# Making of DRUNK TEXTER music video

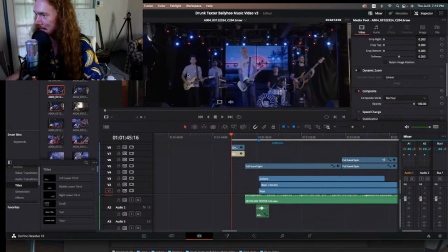But yeah, I have a light here that's also hitting Howie, and it's hitting Seabass. And everybody's lit.
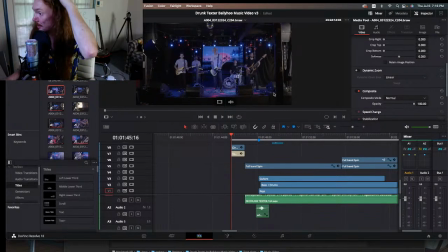That's the important thing, is you want to see all the band members' faces. You want to see what the band looks like. So I have like 3 lights going on here, along with all the stage lights, right? So these are all just the lights that were at Zen West. We turned them on. We spent a lot of time like coordinating the colors. We made sure the colors matched the backdrop, and that it matched Ballyhoo's vibe.
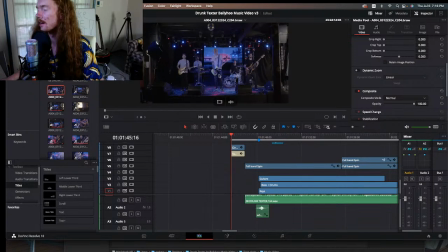Like they have this cool like 80s like sort of synthwave branding that they have that I love so much. It's such a fucking vibe. So I really wanted to reflect that, and we got that. And yeah, once it was lit, we got a couple takes, right?
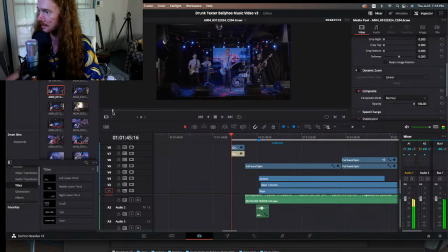Set the camera up. And then the first one I did was I just did a slow push in, right? So I didn't use that vortex mode. I just moved the camera around. I used my gimbal, and Howie did a run through, singing. Everybody was playing, yada, yada. Howie like put the guitar to the side and focused on singing, which I thought was really cool.
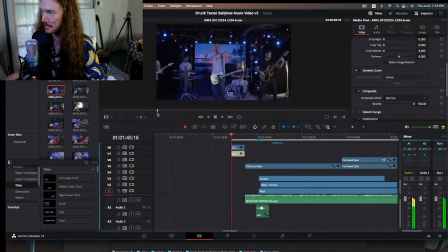I can't remember if I told him to do that or if he just did that. I think that was probably his idea. But just like, you know, like bringing movement to the words, like looking at his, like pointing at his head and like pointing out, just kind of vibing with it. These guys are professionals, so like they're really good at just like doing the whole music video thing.
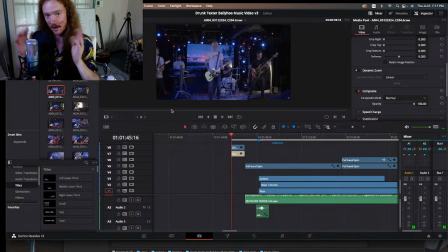Sometimes when I work with artists, I had to like tell them like loosen them up a little bit. A big process of being a director is like getting your actors or band members, whatever you're shooting, like comfortable on camera. That's a big thing.
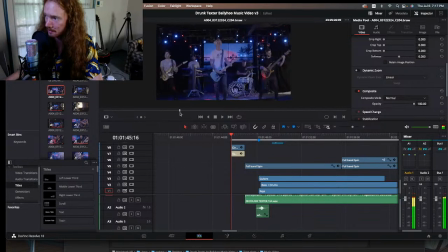But these guys like just know how to crush it, and we can focus on a lot of other things because they just know how to look good on camera. And they got style. Yeah, so we just did a run through of the full song, I'm pretty sure. Yeah, I kind of just focused on the front. I try to focus on like one thing per shot, right? It was just me like running camera.
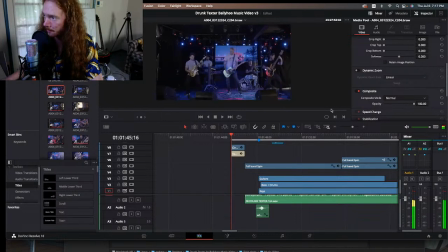We didn't have like multiple cameras on this shoot. We just had the one. Sometimes there's multiple when I do a music video shoot. This one, it was just me shooting. So if it's just you shooting, you got to get a bunch of takes of stuff to like have enough angles to choose from. So we ran through the song a few times. And then I was like, vortex mode time. And I did a little vortex.
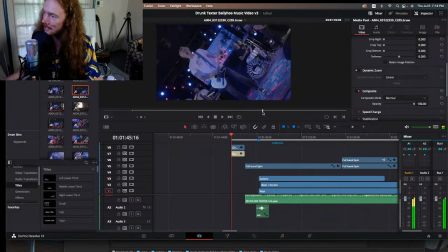And I went in on the guitar and then came out. And I was like, yeah, that's the move.
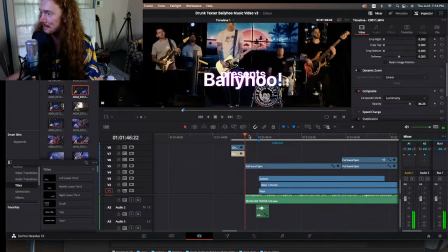So once I did that, I was like, that's definitely how I'm going to start the video. And that's the take I used here. Again, ignore the text because I didn't import my fonts.
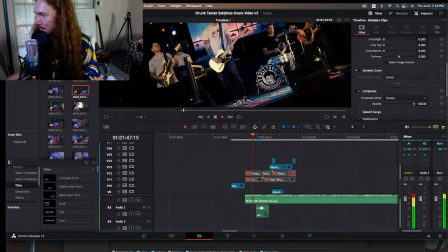So don't look at the fonts. But yeah, this is the color graded shot, right?
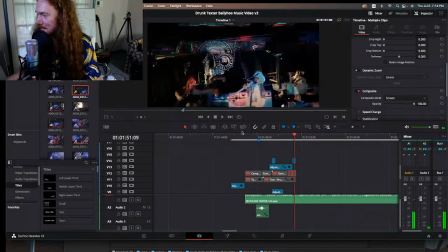And look, you can actually see the light. It's right here.
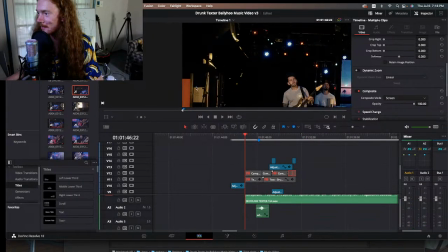It doesn't look like it because it's all blacked out, but like my light entered the shot. Whoops. I'm such an unprofessional, guys. I'm sorry. Yep, spun in and then color grading, right? Boom, boom. Made it pop.
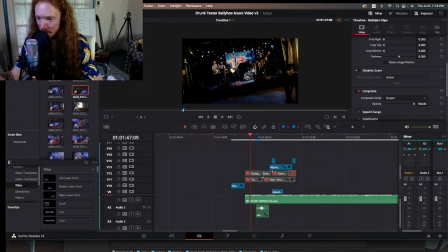Yeah, let's see what's going on in the comments. This makes me want to devote more time to creating shorts and other projects. You should. I live to inspire. That's my favorite thing, is inspiring people. I hope this inspires you to create things. Just whatever you do, whatever you're passionate about, make it.
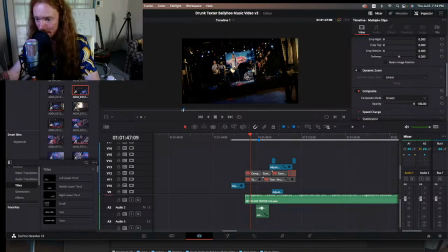Just make it. Put it out there and put it out there. Make it and put it out. Just do it. I love that you're sharing this, not gatekeeping anything. It's truly inspirational. I'm an open book, y'all. Hit me up on Instagram if you have any questions about anything that I do, or about the process, or making videos,
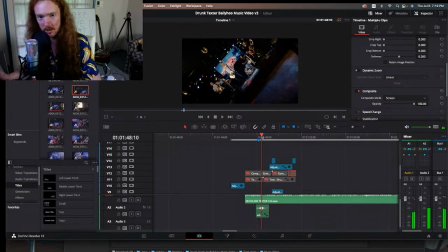or being an artist, or quitting your job to do this shit full time like I did. Being in a band, the music industry, or if you just want to say, what's up, your hair looks really frizzy today, you might want to get some product in that shit.
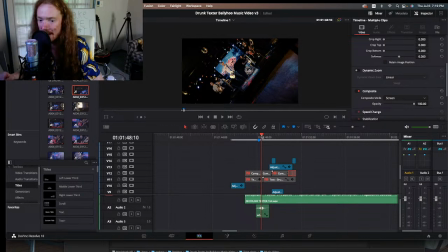Like whatever you want to say, hit me up on Instagram. At Gingy Productions or at Andrew Gingy, either one. Follow me, hit me up anytime, guys. I'm an open book. I want to share knowledge and inspire other people. That's what I live for. I think that's my purpose in life.
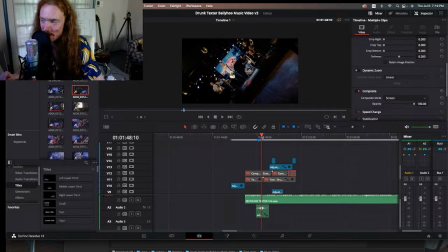Who decided to make Ballyhoo wear sleeves on their shirts? Damn it! I should have told them. Yeah, that's their thing. They don't like sleeves.
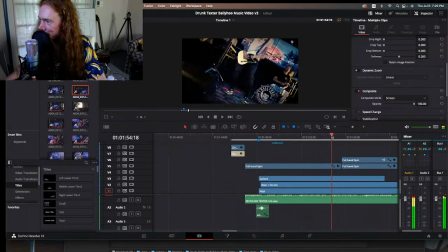I'm surprised they got sleeves on for this video.